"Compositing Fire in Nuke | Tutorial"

In this tutorial, we are going to composite fire in Nuke. I'm Danasa with ActionVFX and I will be your instructor for today, so let's get started.
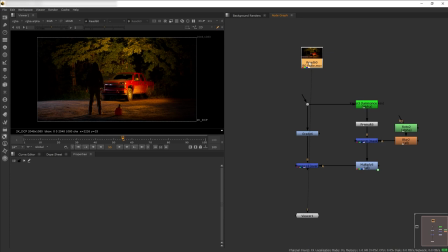Okay, so here is my plate. It is a steady locked off shot with a yellow artificial light to help us blend the fire glow.
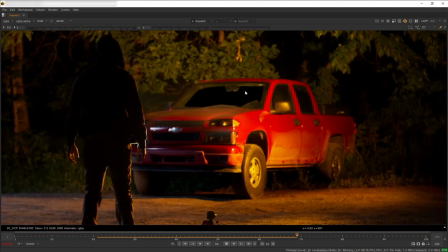We also have removed the reflection on the windshield here. I'm going to focus this tutorial on compositing the fire and smoke on top of the car, so I would not focus on some additional effects at the end like the environment fog.
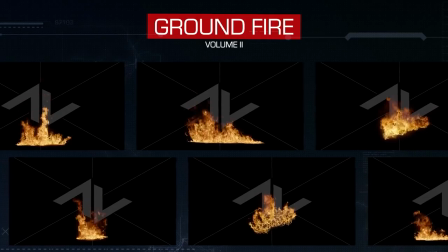To do the fire, I will be using ActionVFX fire elements, which you can get on our website,
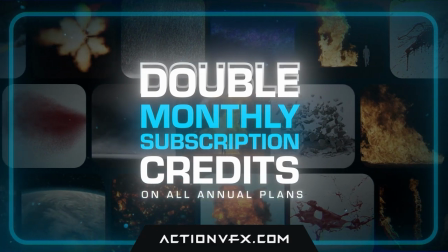especially now during the Black Friday where everything is 55% off. You can also check the other elements that I'm using in the description below.
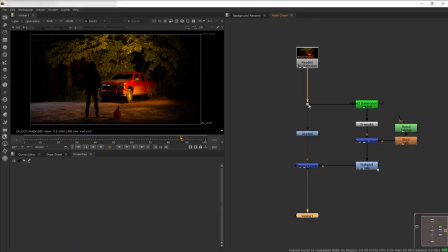First, before we begin adding the fire, I have added some fake light flicker. I did this very simply by creating a branch with a luma key, so we only isolate the bright area,
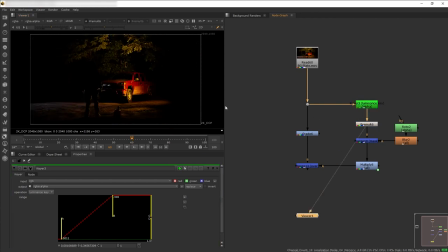and then pre-mult that key, and then I mask only the areas that will get affected by the fire, which is the bright yellow lights in the middle here. And then I use multiply to control the opacity, but instead of animating the flicker manually, I used an expression.
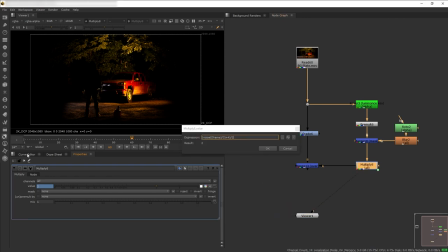So this is a very simple formula to create a noise wave animation. So the values goes up and down non-uniformly.
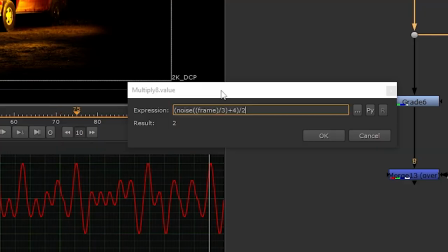You can copy the expression that I'm using here or just download this Nuke project file on the description.
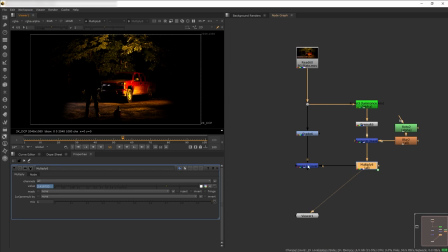And then I merge this flickering light on top of the plate that I have darkened. And this is what we have. Now, let's start compositing the fire.
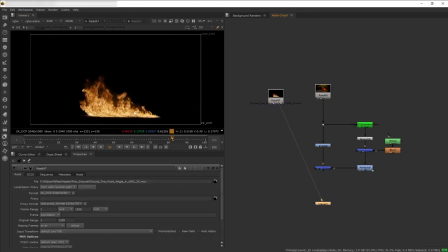We're going to start with just one, which is this ground fire from Ground Fire Volume 2. Usually, before I merge any elements, I always make sure to add reformat so it has the same dimension as the plate, which this fire already has, but I did anyway just in case. And then we want to merge it on top of our plate.
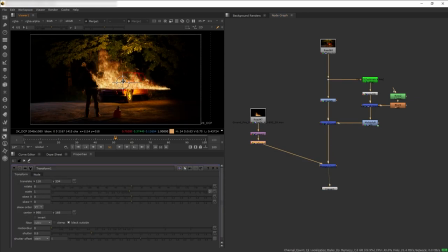And then let's get transform and position this inside of the car. Okay.
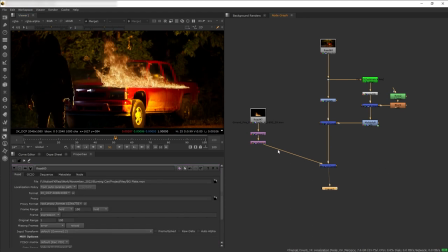So to make it look like the fire is inside, of course we have to roto mask the fire.
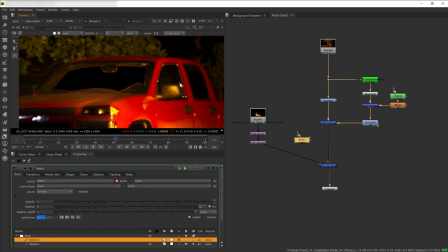So I want to create a roto shape of this car window and windshield, and then let's use that to merge mask our fire.
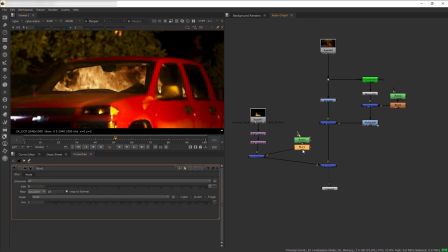And then whenever you do a mask, my advice is to always give at least a 1 or 2 pixel blur so the cutout edges isn't too sharp.
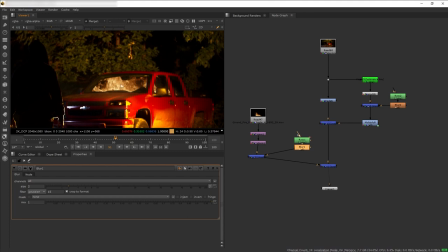Now I want some part of the flame to break out of the windshield. Easy peasy, all I have to do is to create a garbage mask here.
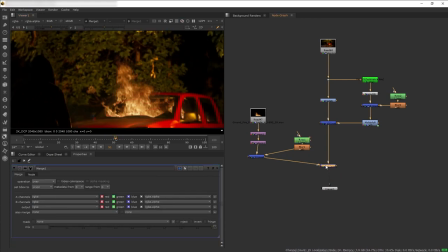And there we go, we have the fire half contained while half other is coming out. Now our fire is moving super slow. We can speed it up using a node called Chronos.
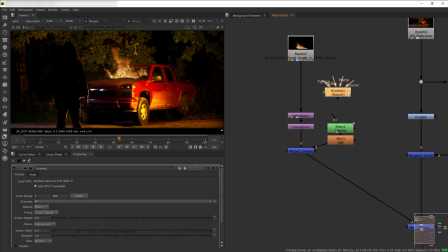I like to plug it at the very start of the node. And then you want to copy the input range of the clip into the Chronos node and then speed it up by, let's say, 2 times.
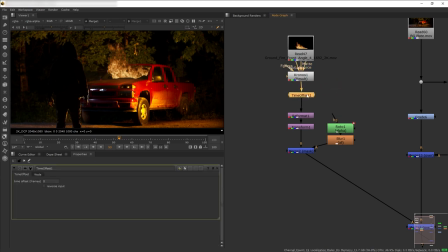Great. Next, I want to offset the timeline of the fire a little bit. So let's get time offset, go to the dope sheet, and then offset our fire. Perfect. Next, let's add a backdrop node and nickname our cluster of nodes here.
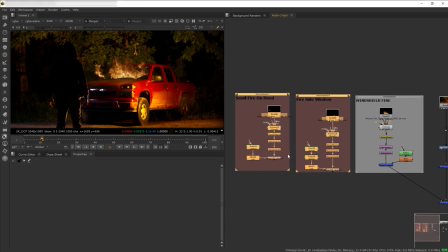Now, of course, in the final shot, I use multiple fire elements. So here I have them, and as you can see, I have done the exact same things I did with the first fire.
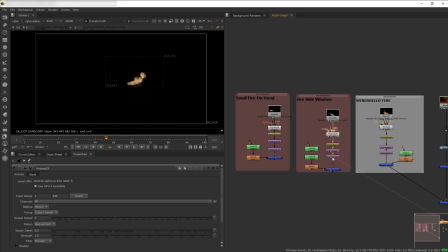I retimed them, reformat, create a mask if needed. And of course, also I added a backdrop and nickname on them so we don't get confused on which is which.
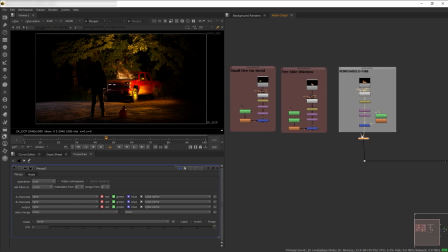So now let's merge all the fires here, and here we have our fire branch of the node being merged into our plate.
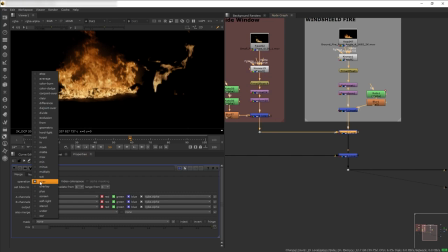To make sure the fires are merging with each other seamlessly, I want to change the merge into plus.
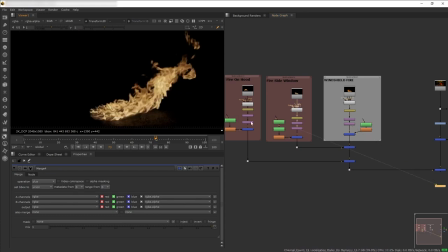One thing you notice that all of our fires look different to each other. So what we want to do is to color match all the fires so they all look the same.
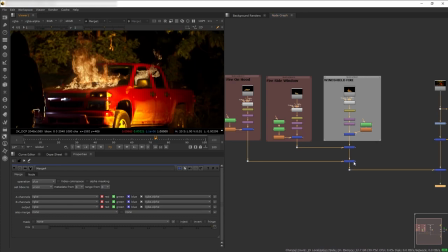So first I want to color correct our windshield fire here. So let's add grade.
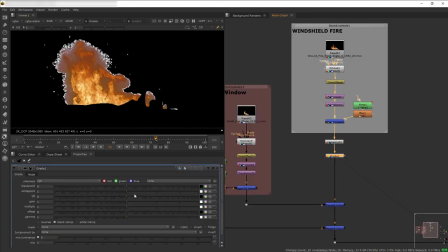Then remember to unpremult the alpha of your elements before doing color correction and then premulting it back again. Unpremult would make sure that you get the right color transparency when you are doing color correction.